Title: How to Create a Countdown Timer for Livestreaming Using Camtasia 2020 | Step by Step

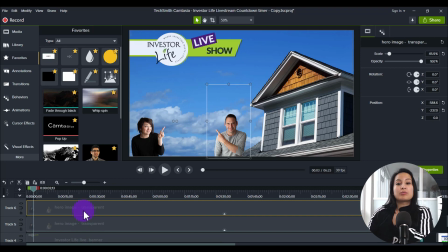743s
And then I added Tiffany, and then I added Corey. They were already on transparent backgrounds with their photos, making it easier. And then I created a text here that says starts in.
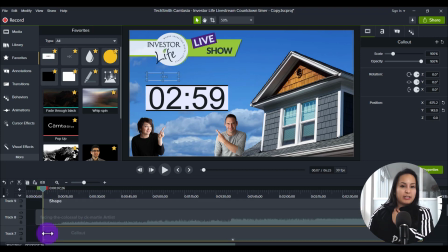757s
So I could have not had that, and then it would look like that, and it just being countdown. It's all the little details, right? So I like that in there. It signifies to people, it starts in 3 minutes. And then I placed the song.
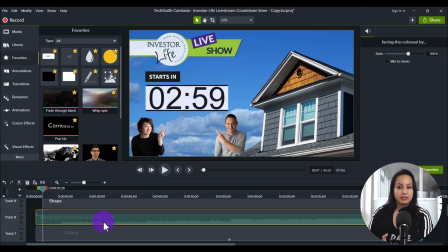774s
The song, when I was looking for the song, I wanted something dramatic and I needed something that was just over 3 minutes. So this song, I believe, was 3 minutes, 5 seconds around there. So it was a perfect length and it sounds really good because it sounds really dramatic. And then this tiny shape here.
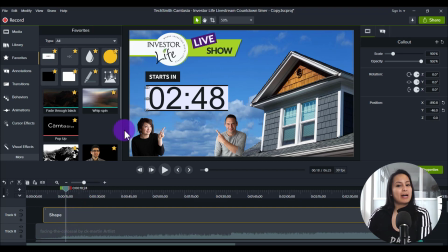794s
This is something that I had to put in because I didn't realize that it was happening in the video until I watched it. So I was watching this whole thing, even though it's a countdown timer and nothing's really happening.
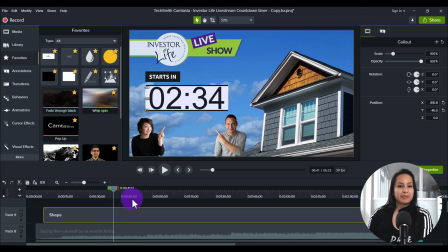809s
I noticed that when I got down to 11 seconds, let's get to the 11 seconds. I'll just move this out of the way so that you can see what happens when it goes 11, when you see the 11.
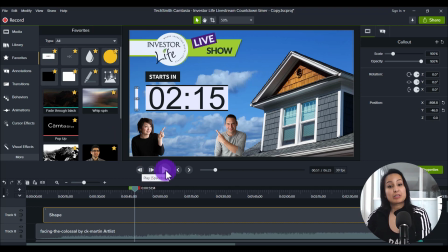823s
I didn't notice it until at the end when I was playing it. So I'll just play it. You see that? There was like a thing that happened here. And that was just from the recording, the way the numbers go.
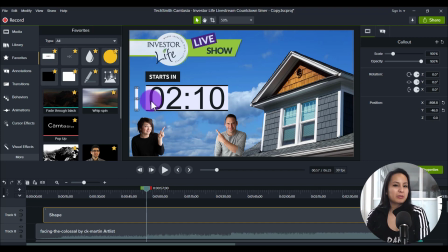840s
When it hits 11, it goes a little bit skinnier. And then just something there pops up because it was a screen recording. Now, I didn't want to change the aspect ratio of anything. I could have cut this smaller and made it thinner, but I didn't really want to do that.
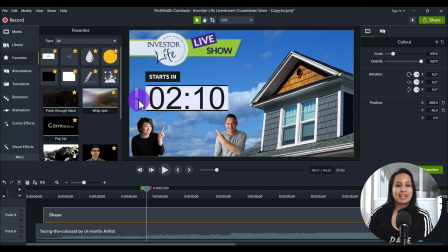856s
So, quick fix, I just grabbed a tiny shape, shaped it accordingly, and just placed it right there at the end. And you can barely notice it. And now, when you go to the 11,
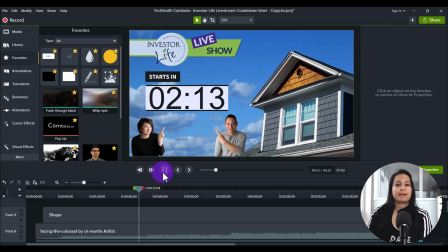can't see it anymore. You can't see whatever that those two dots were.
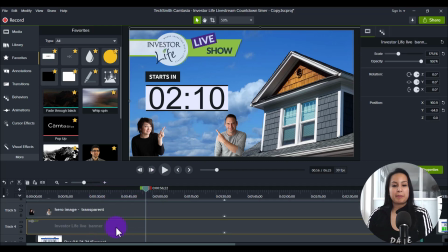880s
Oh, and one more thing I forgot to mention was on the banner, I did add a sort of a slight fade and fade out to the actual banner. So you can see that I did a fade and it's happening during, And it's very slight.
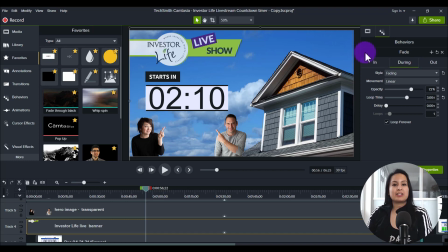899s
It's very light. It's just a little added detail to show that, you know, it's the Investor Life live show. And then I pretty much had it go until 3 minutes, 8 seconds.
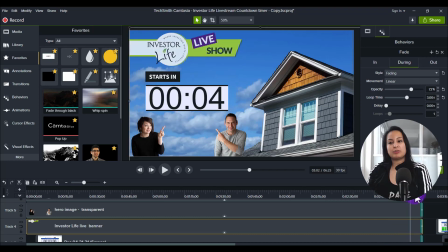914s
And then the countdown timer gets to zero. I'll play it here to get to zero.
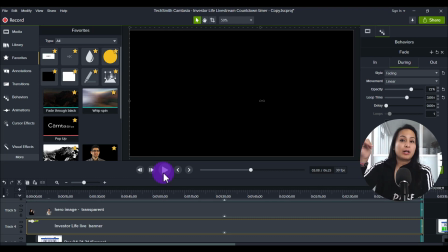925s
And then it does a fade. And then they will appear on their live stream and then start their live stream show.
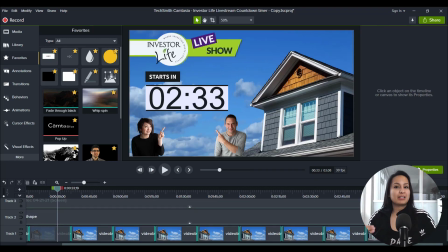933s
So if you guys like this and you want me to create something like this for you, feel free to reach out. My email will be down in the description. If you want one of these custom to your business or your live stream show, feel free to reach out and I can make one for you.
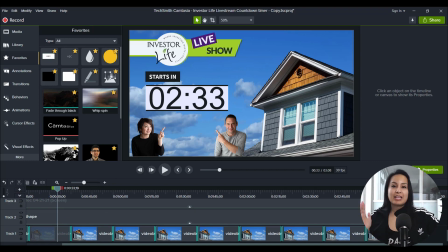950s
So that is how you make an epic countdown timer. Thank you guys so much for watching and I'll see you in the next video.